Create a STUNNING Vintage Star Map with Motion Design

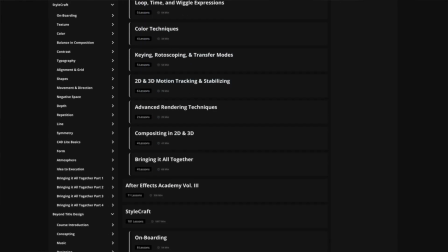Inside this membership, you're gonna find hundreds of projects just like this one, including the project files, and they can help you elevate your motion design to develop a very striking cinematic style through our trainings,
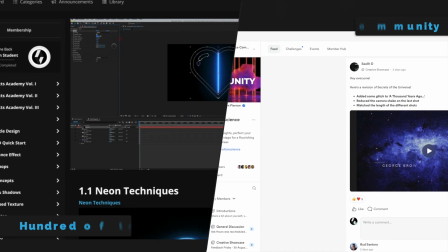our techniques, and our supportive community. So I definitely invite you to check it out. Now let's go back to the training.
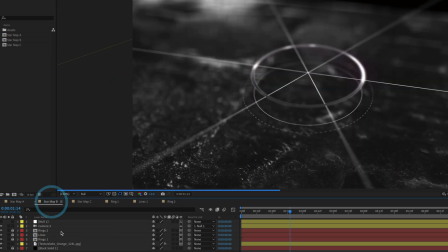We'll move into the next composition here. And what this is I made the layers 3D.
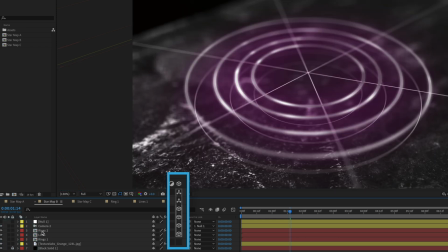So you can see I took the rings 2 lines and rings 1 and I made them 3D layers. I also made the texture a 3D layer and I added a camera, which is why we have perspective here.
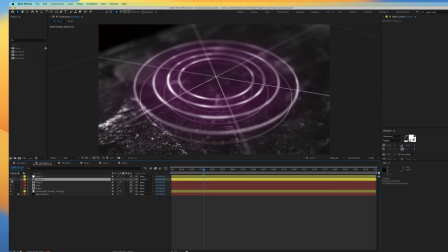Now, if we didn't have the camera turned on, if I was just to turn that off, everything's very flat here.
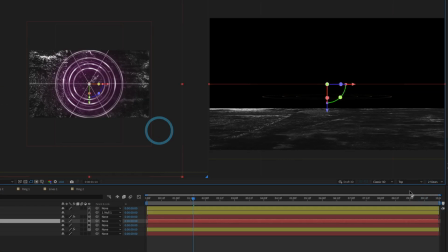And if I change from one view to two views and I change this from top to a custom view 1, you're gonna see here it is.
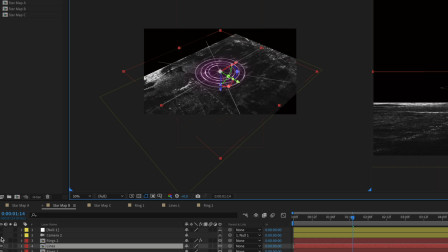Everything has been rotated it's flat. But when we turn that camera on, like we see here, we're kind of angled down looking at that.
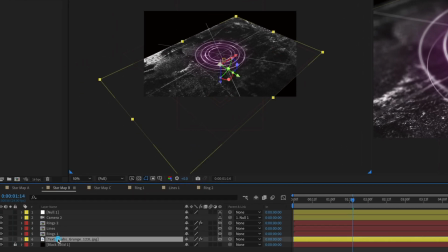Now, the other thing I did here is to the Texture Labs texture in the background, I also applied a reptile effect.
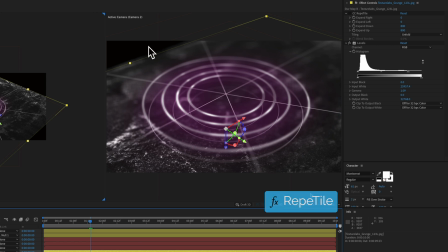Because if you see here in the, if I go back to one view, you can see, we can see an edge here.
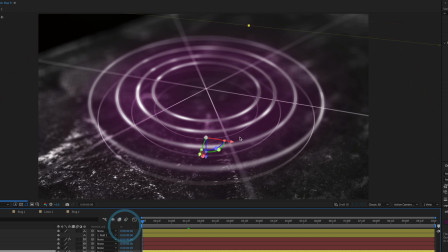So if, even if I go back to the starting frame here, there's this kind of void out here, and I don't want that.
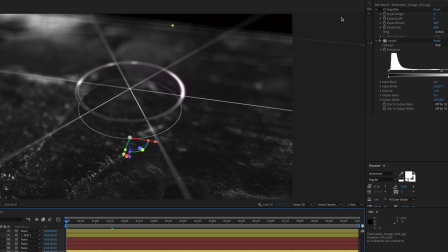I want that texture to fill the entire frame. So I'm using a reptile and I'm expanding it down and up.
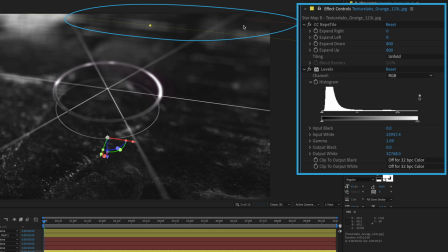So if I turn that on, you're gonna see it now, it's expanded outwards. It's also set to a tiling of unfold instead of repeat.
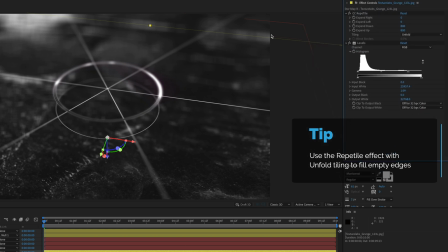It looks like it just kind of unfolds and it spreads outwards. So as we're moving around this, there's no black void to see.
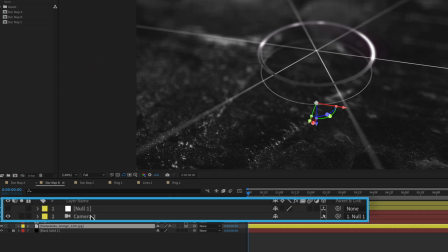I also parented the camera to a null in the center of my composition.
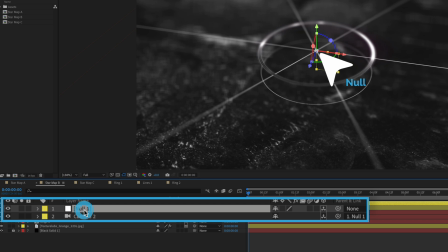So here is the null right here in the center point.
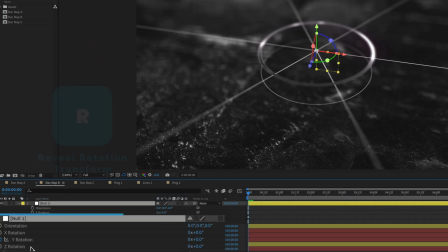And if I hit R for rotation, you're gonna see I'm rotating on the Y axis, starting at zero,
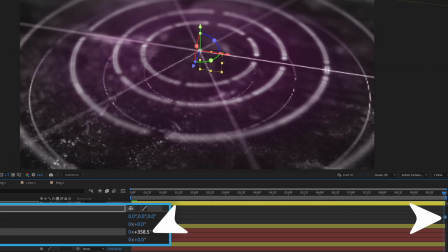going all the way up to 360 degrees.
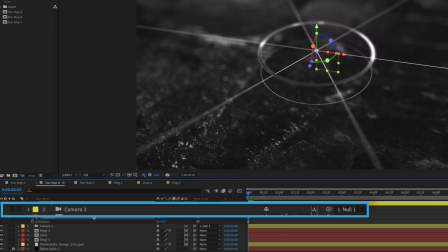And when I parent my camera to that null, if I just look at the texture here,
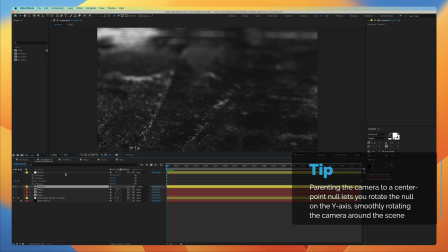now the camera is parented to that null, so the null is rotating around like so, and makes the camera rotate,
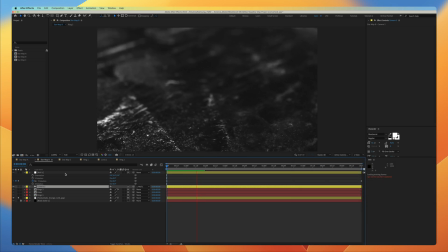you know, around as well. So if I play that back, you're gonna see this is what it looks like. Now, if I hit AA on my keyboard, I also have depth of field turned on.
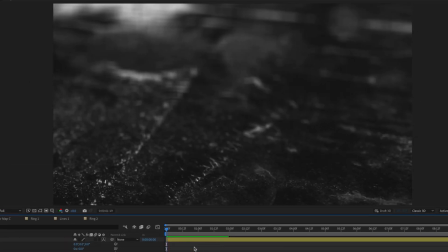And so it gives it some shallow depth, right? We're focused in the middle, and outside of that, everything's kind of out of focus.
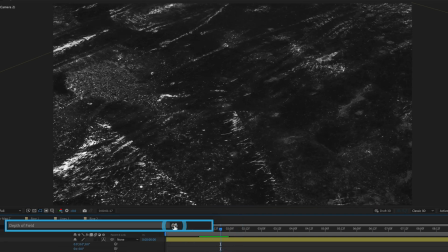So if I turn depth of field off, like so, you can see this is how it looks.
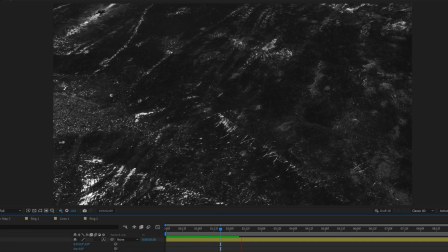It's, you know, it's still interesting. Let's actually go ahead and unsolo the texture so we can see everything here.
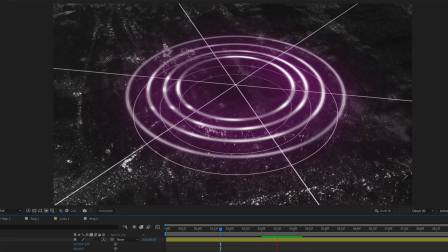So if I play this back now without depth of field, you can see, I mean, it's interesting, right?
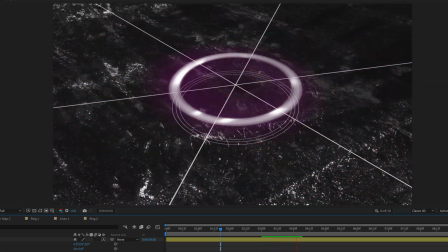It's kind of like we're looking over this terrain and there's this radar kind of thing. So that's what it looks like with depth of field turned off.
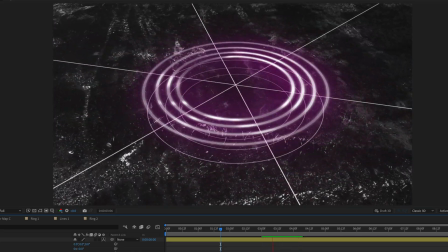Now, let's repeat the same thing and let's turn depth of field on and let's check that out.
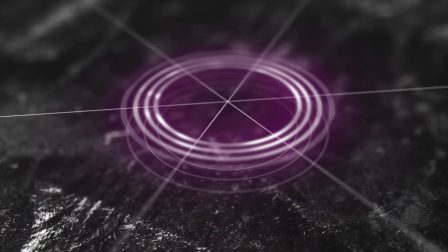Okay, and there is depth of field on, and look how much more visually interesting this is to look at.
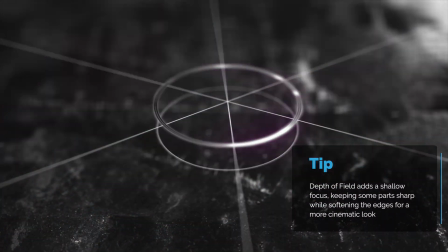It's much more cinematic. It's looking pretty cool at this point. So next thing we're gonna do is we're gonna move into our final composition here.
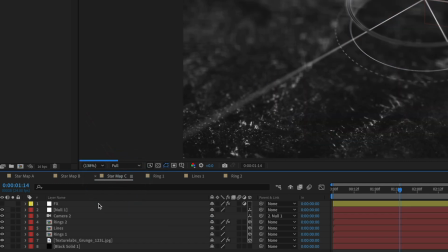And in this composition, same motion as before, same depth of field, same colors.
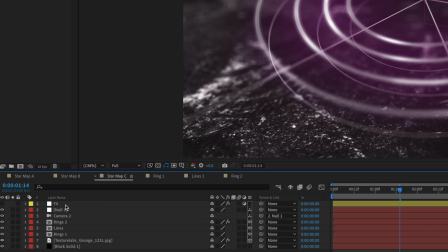But what I did is I put an adjustment layer over the top that I'm calling effects. I'm gonna go ahead and turn that layer on. And the first effect I applied to this is called S Free Lens.
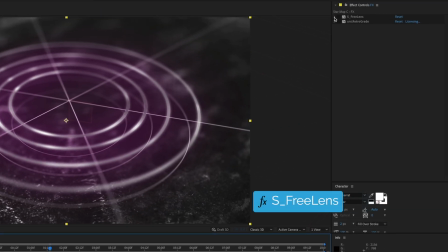This is by Sapphire. And I started with the preset, but I made a few fine adjustments to it.
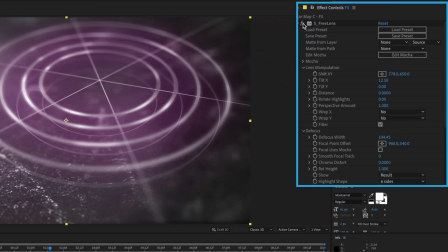And essentially what this effect is doing, it's emulating a lens on a camera being kind of held up to the camera. So it's not screwed into the camera body.
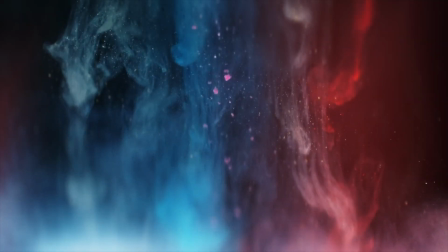So therefore, if the lens has just a slight movement to it, it's going to make the image inside the lens look distorted, right?
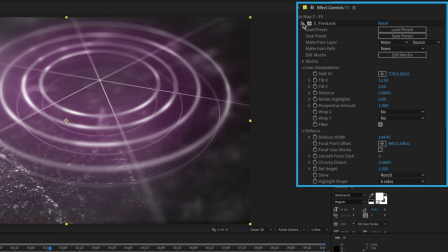It's going to push things around. So you can see here, when I turned it on, the entire composition kind of shifted up and to the right.
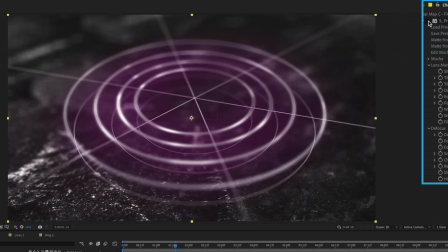So this is with, and this is without, right? This is the original composition. This is with.
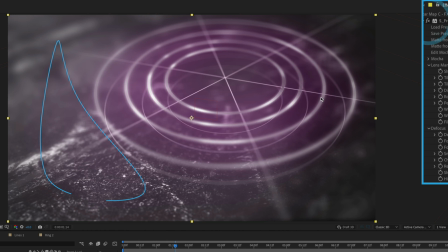So it adds this kind of haze that we see here in the foreground, like some cloudiness because maybe there's something on the lens, and it also kind of pushes things up because the lens has been slightly tilted. This is a really fun plugin to play around with. I don't use it very often, but for certain occasions like this, it looks really cool.
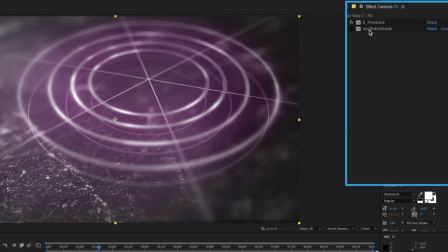And the final effect I applied is from Red Giant.
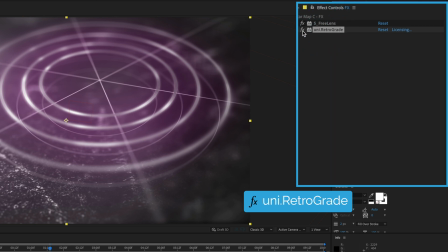It is Uni Retrograde, and it gives it this old kind of vintage feel, which I really dig.
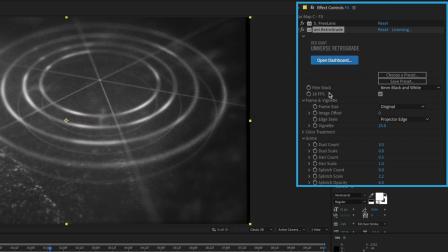It takes the color out, it takes the pink out, it makes it straight up black and white. It gives it some nice grain, some nice dust, some really nice edges. And I started with a basic preset in here. I went in and I changed the frame size from 4x3 to original so that we have the expanded edges.
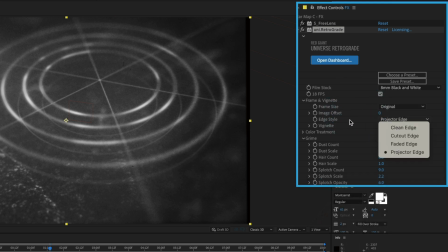I left the edge turned to projector edge, which isn't really nice. And I turned down a lot of the grime. And when we do all that, we take the time to tweak these parameters, this is what we get.
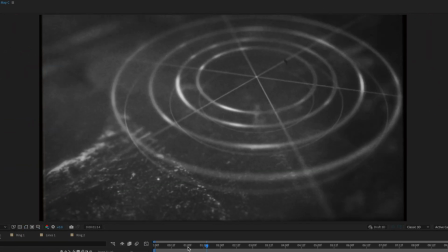So here's just a very short preview of what we've created. It's looking really cool. I think we can actually take this one step further, and that's by adding a flare. So let's do that now.
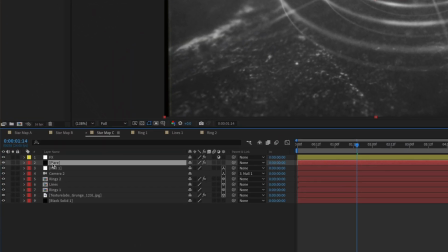And to add the flare, all I'm doing is adding a new solid layer here called flare.
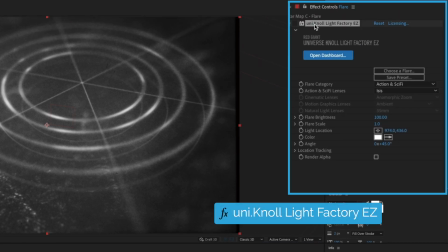And to that layer, I'm applying a Red Giant Null Light Factory Easy using a very simple preset.
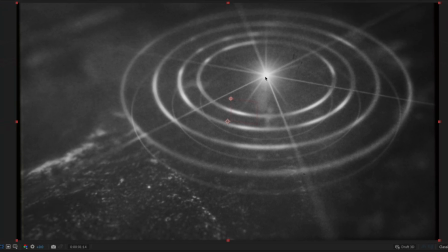And just adding it right here just gives this piece the center focal point of where our eyes should look, like there's something coming out of here, right?
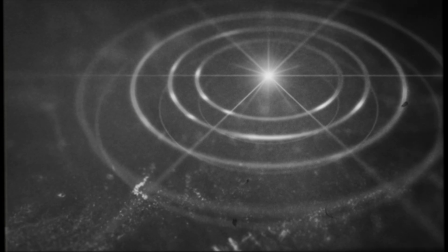So adding this flare brings us into the whole star map realm, because this is like our little sun that's emanating these rings from it.
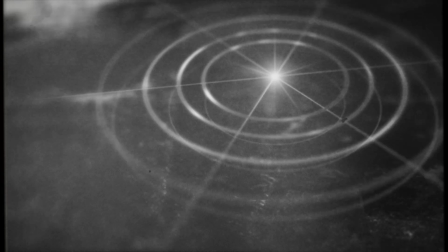Like maybe we're measuring light coming from that sun or whatever it may be. And that is how I created this vintage star map. My name is Cameron with Motion Science. I hope that you learned something new with this tutorial, and I will see you in the next video.